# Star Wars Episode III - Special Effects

And one of the ways to achieve that was to see it rocking,
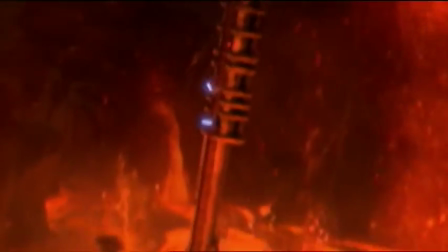500s
but then also to add the digital stuntman on top of that, reacting and falling and holding on for dear life, honestly.
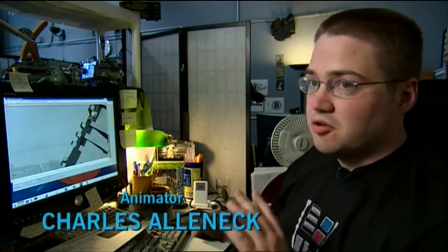508s
They're fully animated. There's no motion capture in this particular shot.
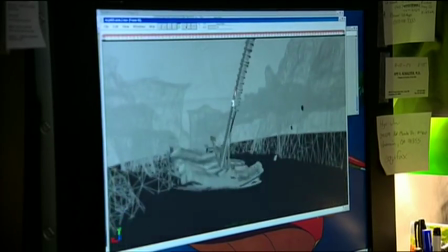512s
I kind of exaggerated it because I knew it would be fairly small on screen and all you'd really see would be the little blue lightsabers kind of flashing around.
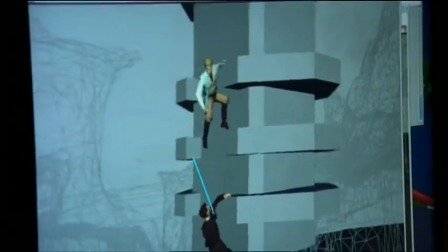519s
So it had to be a broader motion than it would be if you were looking at it up close.
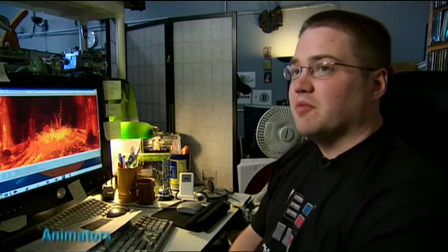523s
It's maybe not the most glamorous sort of shot to do for an animator because if we do our job right then people shouldn't really know it's animated.
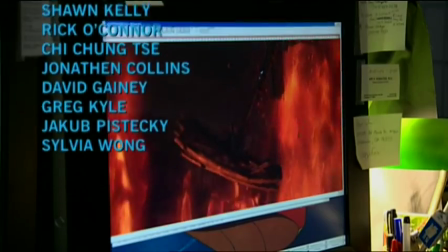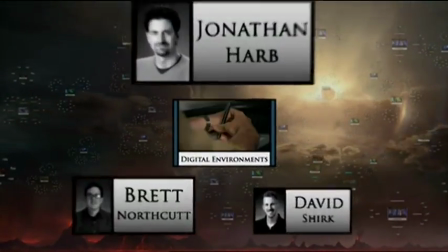538s
The digital environment and matte painting groups apply their artistry with computers to create entire virtual worlds,
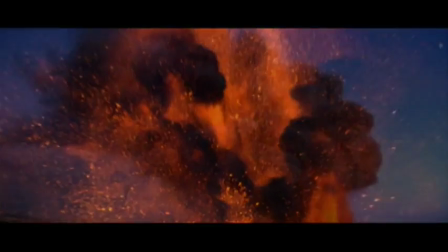545s
often incorporating footage we've shot in the real world, like the eruption of Mount Etna in Italy.
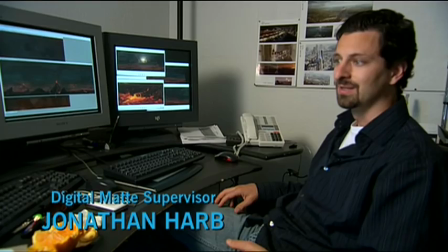550s
We're taking all of those pieces and, you know, extracting lava, extracting smoke,
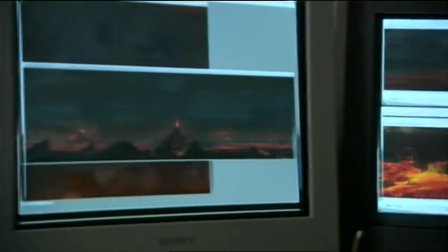555s
combining those with computer-generated images and coming up with really nice stuff. And essentially, it's a giant backdrop, and it's going to be used for the entire Mustafar sequence.
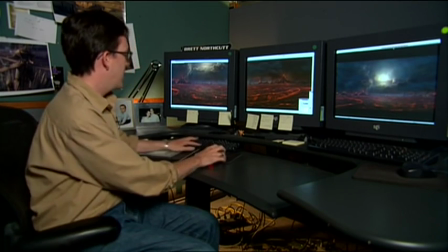569s
So I needed something to start with, And I actually had kind of an idea just driving to work one day,
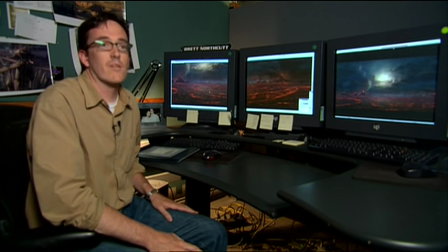576s
and that was I was driving past the gravel parking lot, the overflow parking lot here at ILM.
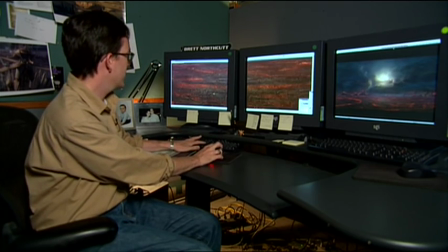583s
And I photographed some stills of the gravel parking lot, and you can kind of see it there if we zoom in really close.
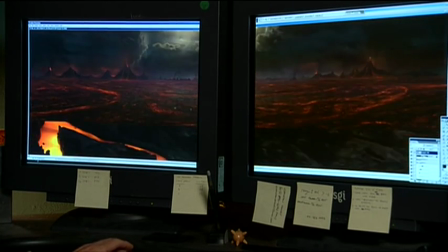589s
And that sort of became the beginnings of the lava ocean. And once I finished the painting, then it became time to animate it.
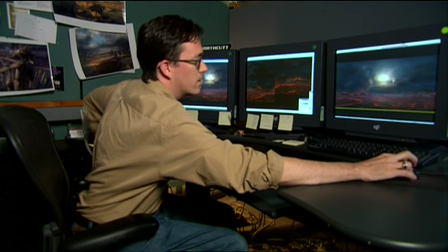597s
As you can see here, I've gone through and moved all the clouds as well as all of the lava ocean.
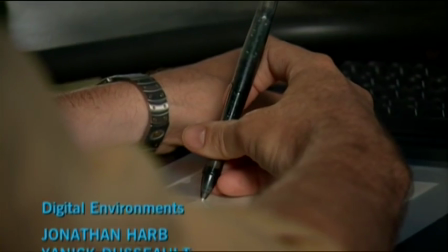605s
It took me probably several months to actually complete the final 25,000 pixel-wide painting. If one person was working on it in a linear time frame, it would probably take him two or three years to get that work done.
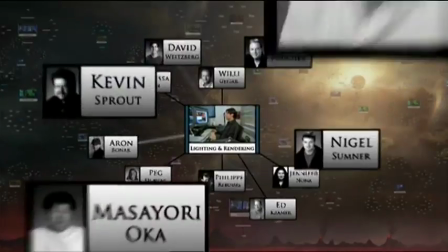623s
The technical directors, their primary task is to light a 3D scene.
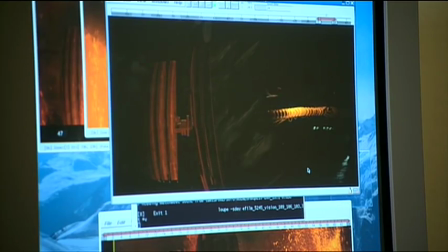629s
That means not only lighting the objects, but creating shadows and reflections too. It's all these uses of lighting in a CG world that make it feel real and bring it to life on the screen.
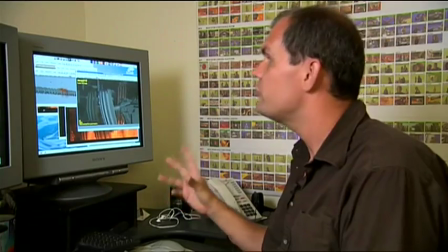640s
We have actually two things to do.
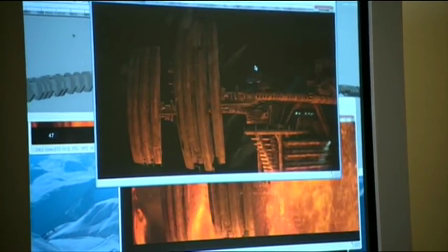642s
It's the lighting on it and also the interaction with the lava, the 3D CG lava that we're going to do.
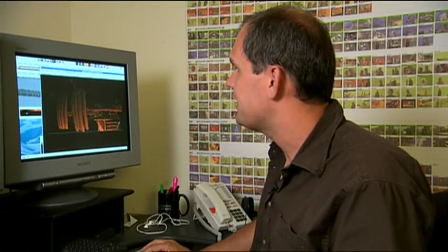650s
What you can see here, for instance, it's like the light is moving slightly.
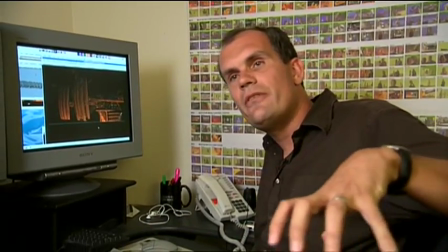654s
And that was to give this feeling of the flow of the lava. so the lava doesn't have the same intensity everywhere.
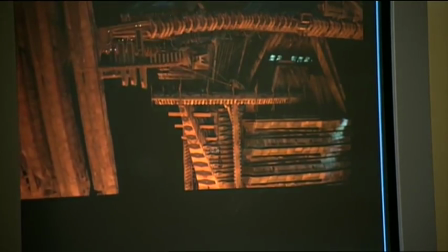660s
Also, because the lava is underneath,
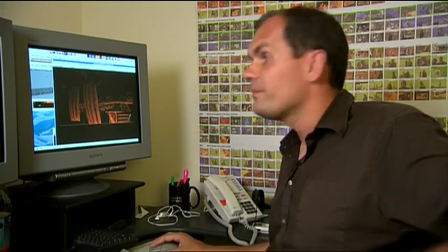663s
you want to have something that is probably brighter at the bottom and darker at the top.
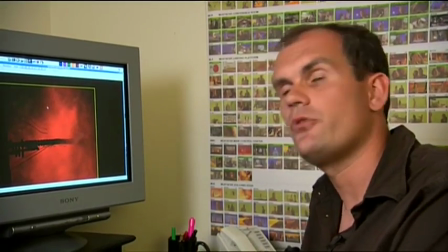671s
The lighting is important because that's what will give the shape and the density and the feeling and the mood.
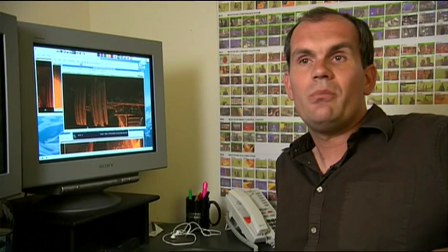676s
The lighting process will take probably about two, three weeks of work.
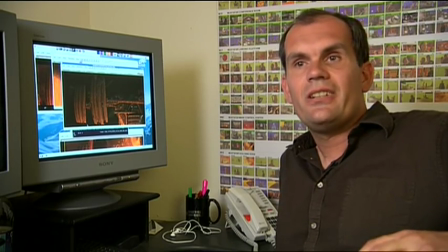680s
Then the simulation, the particles and stuff like that, will take probably about a month.
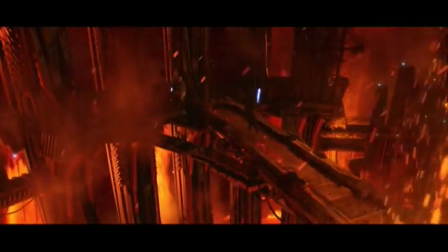687s
There was a mixture of geysers. Some of the geysers were footage that we put into place from Mount Edna and also elements that we shot on our back lot.
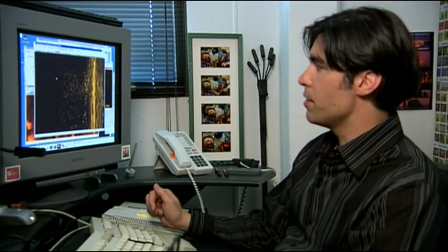696s
Methicill. So here's an example of methicill being shot out of a high pressure hose.
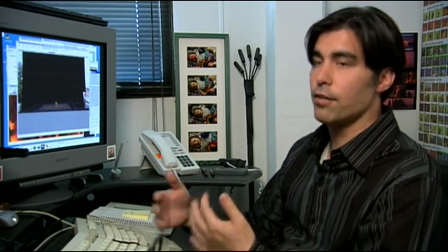703s
In some cases we were able to use the elements that we shot, in other cases we had to generate them in CG.
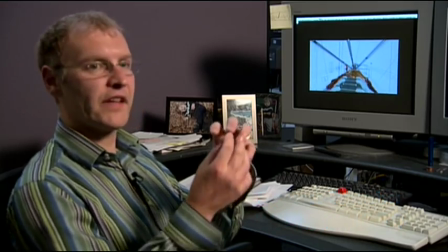709s
We treat each ball as though it were a little density field, with a high density in the middle and falling off to zero density at the outside. What we end up with is a surface.
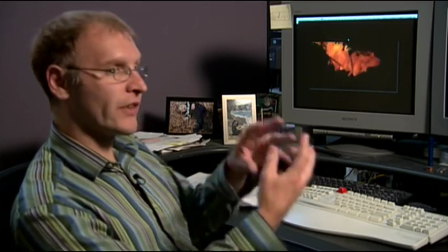721s
We can also use all those points as tiny little light sources to get all of the interaction with the rest of the set. And from here on, it's really just a case of layering up the detail.
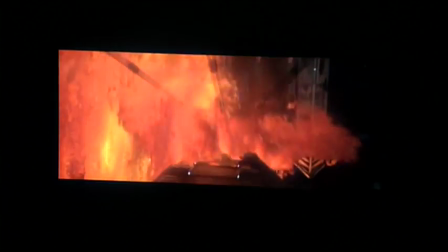733s
So I add on steam and sparks, secondary lava events in the background, debris raining down on the set.
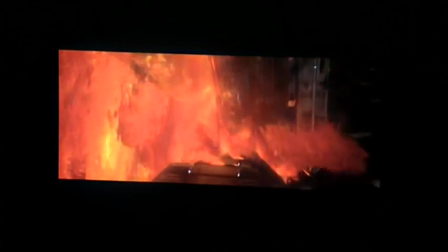742s
The other little detail that you can see here, but which really helps sell the final shot, is that we're getting some reaction from the arm itself.
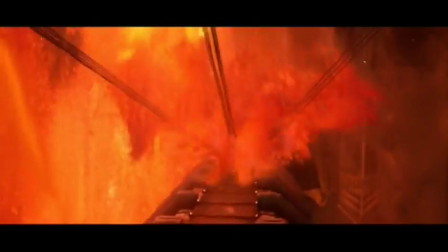748s
It actually bows and buckles as the lava hits it. This shot was a really strange one to work on.
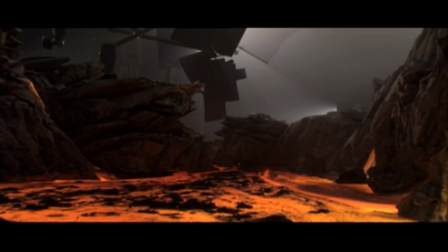756s
This was the original miniature element that we shot.
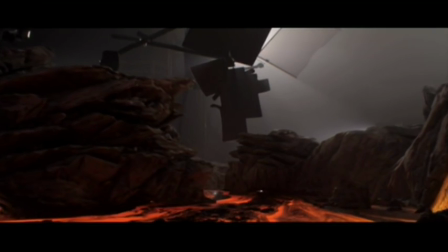759s
We're actually looking down the river of lava and we're following the the path of the arm unfortunately it turned out that george had conceived the shot differently he actually saw it as a reverse angle shot looking back up the river watching the arm floating down towards us by the time we realized this
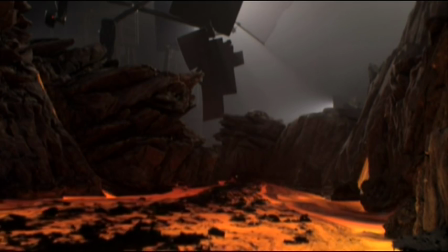775s
we'd actually dismantled the set and the solution that we came up with was to first of all flip the plate round horizontally
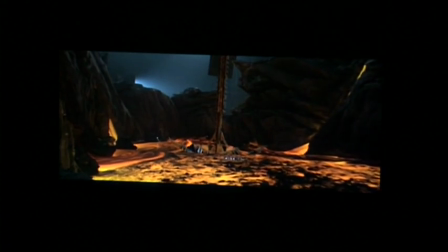783s
run it backwards and here you can see i've got something that just about works unless you look really closely and you'll notice that the waterfalls are actually going up. It took me about two days to notice this. I felt really, really stupid. I was sitting there in dailies and somebody just said, aren't the lava falls going up?
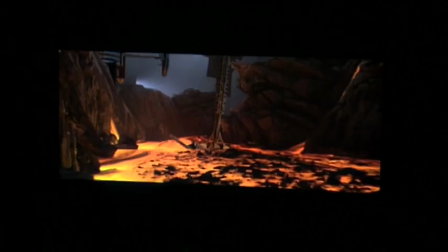802s
Sure enough, they are. Here I've done a little bit more work. I've got some more buildings here and I've got some interaction going on between the plate and the arm.
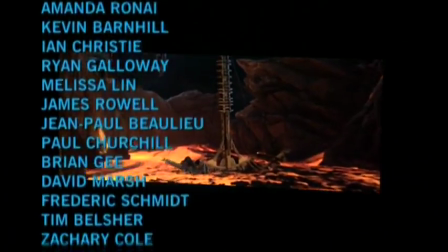810s
One take later, you can see that we've now actually managed to get the lava falls going the right way.
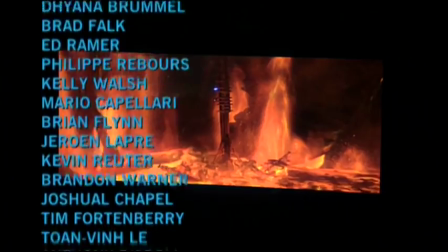814s
We've added in some background sky and layers of more stuff in from the Mount Etna footage and a little bit more and we we get to the final shot
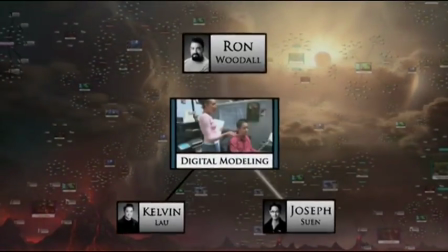826s
The CG modelers and the view paint technicians are the digital equivalent of a construction team they build and texture each and every single item and every single frame that we see this particular model took us about
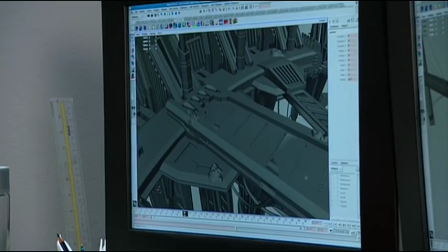840s
i'd say uh three to five weeks we uh really decked this thing out for the shots because we knew we were going to see it like really close and then we had
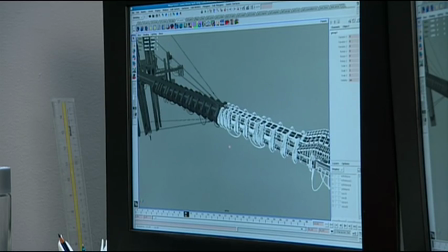849s
to break the model. So what we had to do is build stuff inside the model after we break it off as well.
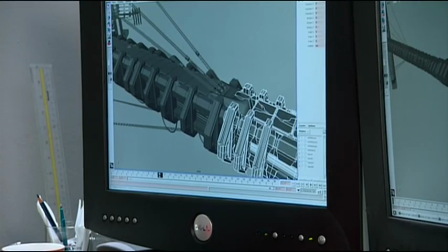855s
So this is where the break point is.
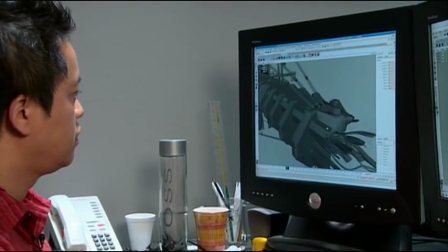857s
We added some bent pipes and stuff that goes into the model so that when it breaks off there's actually stuff inside.
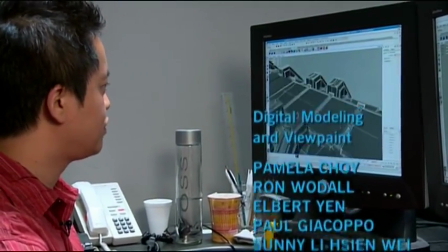865s
And then we also built a lot of details that you probably don't see very much but you'll probably miss it if it's not there. You know, they really do give it their heart and soul. And a movie like this couldn't be done without that kind of attitude.
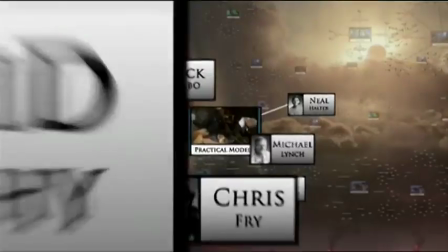883s
Digital technology has completely revolutionized the visual effects industry. But sometimes nothing beats the old-fashioned use of models and miniatures. And we don't always look to the future, we often look back.
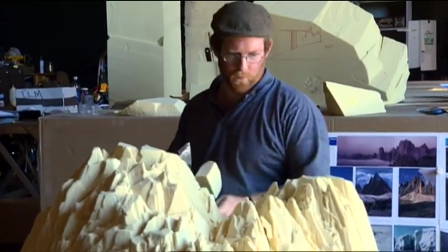897s
ILM has a substantial practical modeling group, which was instrumental in creating the Mustafar scenes.
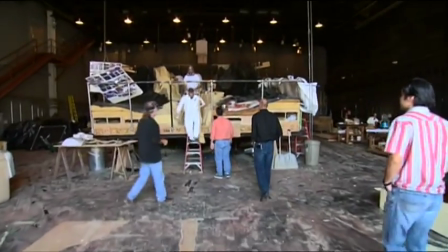903s
Permission to come aboard? Yes. Lava is quite a difficult thing to do inside a computer.
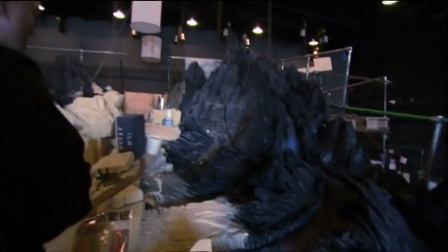910s
A physical model, you can build it, you can look at it, and you can light it, and it behaves in a very controllable way.
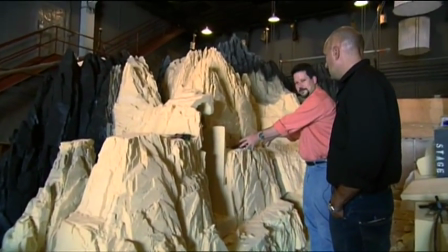917s
And then the big structure that holds the control arms is here. The organic nature of Mustafar and sort of the rock-lava planet enabled us to build it fairly quickly.
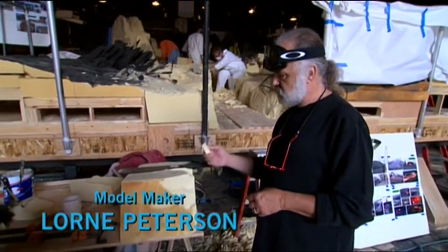928s
The material itself breaks away like rocks do.
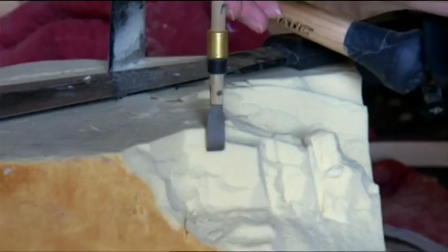935s
It does that kind of thing. You can take this tool, but eventually you can make it look like a mount.
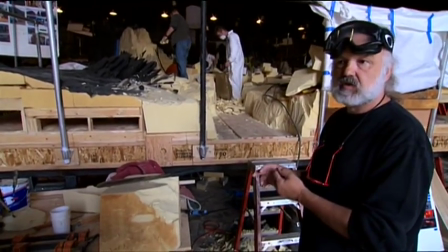944s
The whole set is tilted at 10 degrees and it tilts much like a
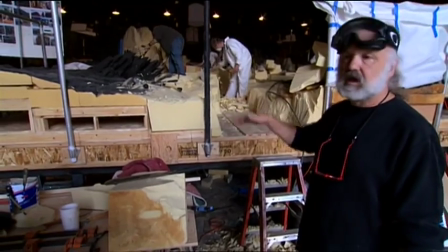949s
wheelbarrow so that we can adjust the angle of it depending on how fast we want the flow. Most of the time for Mustafar went into developing the lava and the lava crust. Essentially, you're using a methicill, which is a food additive,
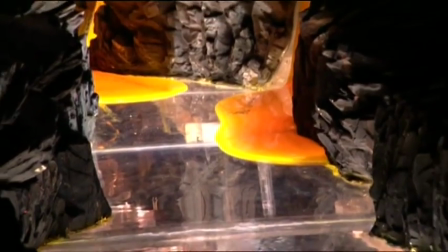966s
and you're colouring it and under-lighting it so that you have a perspex base to the river, because obviously lava emits light.
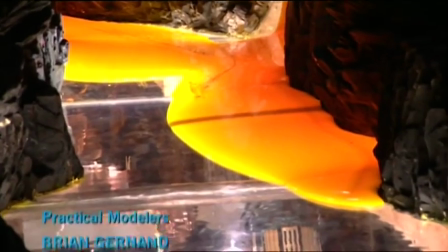973s
And then the other thing was just the speed that the lava moved at. I looked at a lot of reference and actually it moves at any speed you want it to.
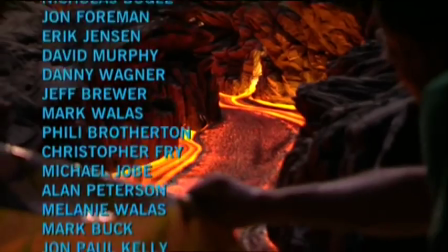981s
George felt initially the same way as I felt that it should be moving slower.